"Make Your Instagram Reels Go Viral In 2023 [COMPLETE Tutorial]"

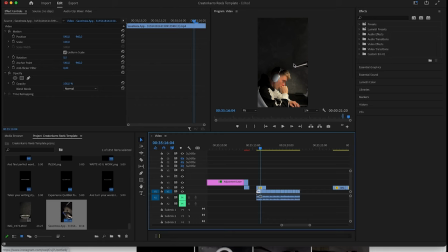So nothing, this business is to start when you're broke.
We're gonna have the hook right here in the middle. It's gonna be perfectly laid down here. Now I'm gonna go over and start adding more clips. I always like to have a congruent kind of theme when it goes over.
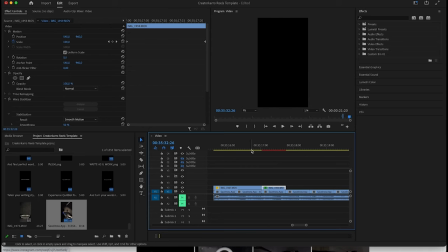So for example, it introduces my setup right here, right? So it goes like that from this to this, and then we're gonna go over and add this clip because it introduces what I have on my desk.
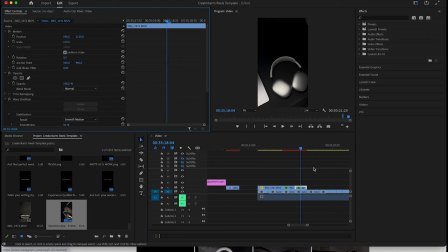Whenever you have a moving piece, so let me show you just an example, right? So this one is where I move the camera. It's kind of moves like that, right? Whenever you have this moving piece, make sure you're adding extra stabilization effect.
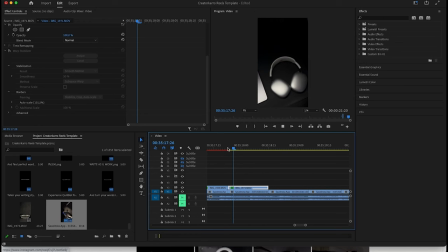So for example, without stabilization it would look like this. It's kind of almost the same, but that stabilization adds the extra smoothness to your clips.
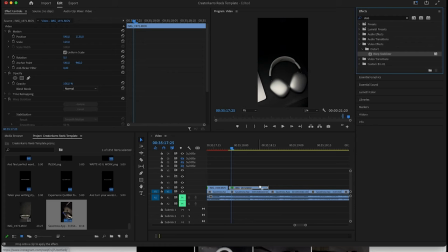So if you're on Adobe Premiere Pro, just go to effects and enter stab, and it's going to be this one, and just drag it over on the clip. I already have it applied, but just drag it over the clip and it automatically gonna stabilize the clip and make it look much better. And then I'm gonna also add the
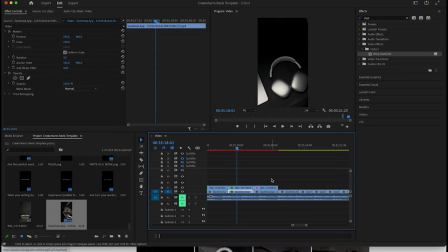zoomed in element. Okay, so for example, we have the headphones here, and the next keyframe, the next shot is a closer look of the headphones, and just, you know, from the different side or something. So it creates congruency with your clip, right?
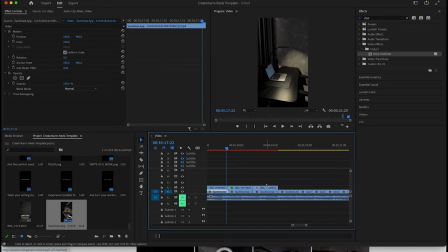I always love to apply this type of things in my videos where you have congruency. So for example, in this case would be, you see my setup. The next thing goes, what is included in my setup is headphones, right? You see them here, and the next shot is closer look of the headphones.
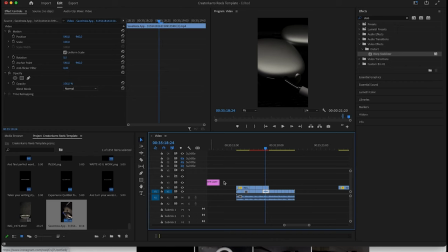So it has more congruency that way. Yeah, this is where the kind of like a drop comes in to place, right?
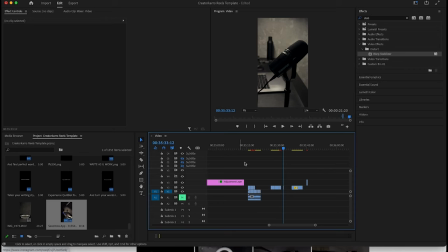So it's pretty fast, and those businesses in this case appearing on the screen, right? So for that one, I want again to have more space in the middle so it's clear for people to read them.
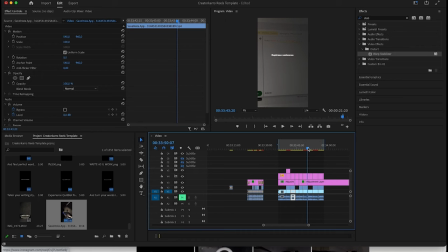And in this case, I want to find something maybe where I sit in front of the computer.
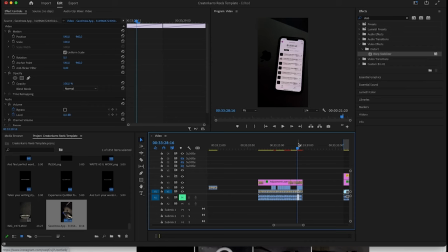So let me just go over all clips and find something like that. Okay, so this is where the middle is where the actual pieces of like captions gonna appear, right? And I wanted this to be zooming in the whole time instead of zooming out.
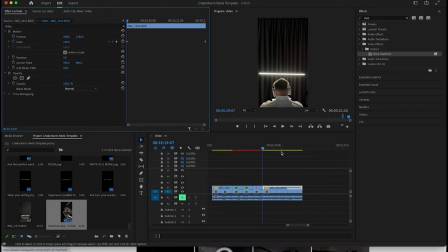So I'm gonna add that 145 here, as I showed you at the start, and it has the zoom in effect now, like that. And now we have the reel almost ready, right? What is left?
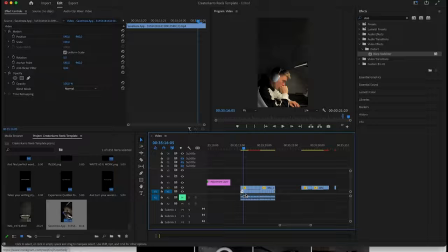The color grading, captions. And this is what I'm gonna show you in the next lesson called color grading.
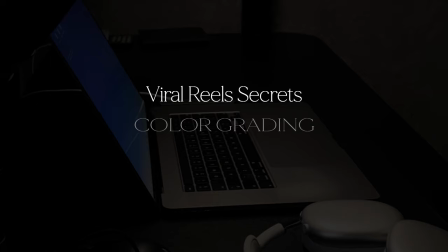Okay, cool. So this one is probably going to be the shortest lesson because I have it all done for you.
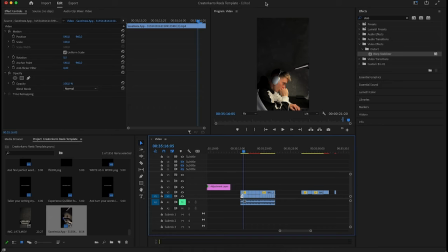Down below this video, you're going to find the preset I use for all these reels. It's a new version. It's not the dark aesthetic preset I gave you before in the course. It's a brand new one that I developed myself.
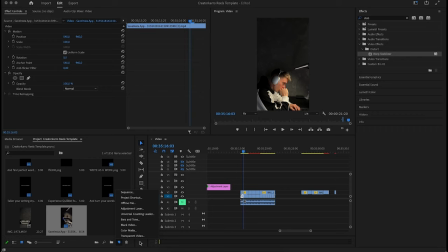First of all, if you are on Adobe Premiere Pro, to apply this preset, all you need to do is just go here to the new item, click adjustment layer right here, click OK, drag this adjustment layer on top of your video right here, drag it over.
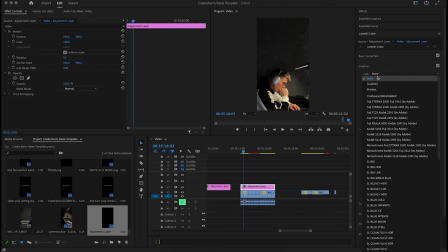Then you go to Lumetri Color, and inside Creative, you go and click this one and click Browse,
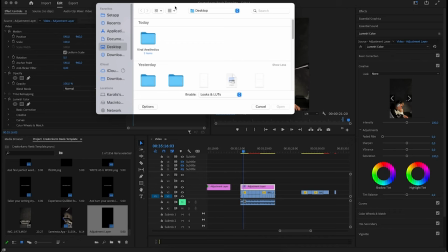and you select the actual LUT that I gave you down below this video that you can download it essentially,
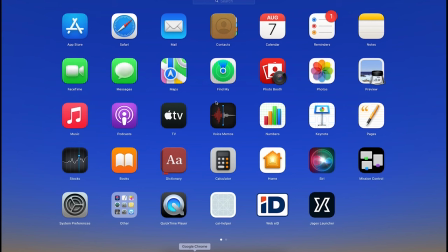right? And you just select it and it's gonna automatically gonna be added to your Adobe Premiere Pro video.
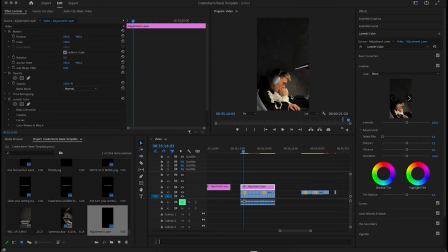So essentially as well, I'm just gonna add a quick notice for everybody that's using CapCut.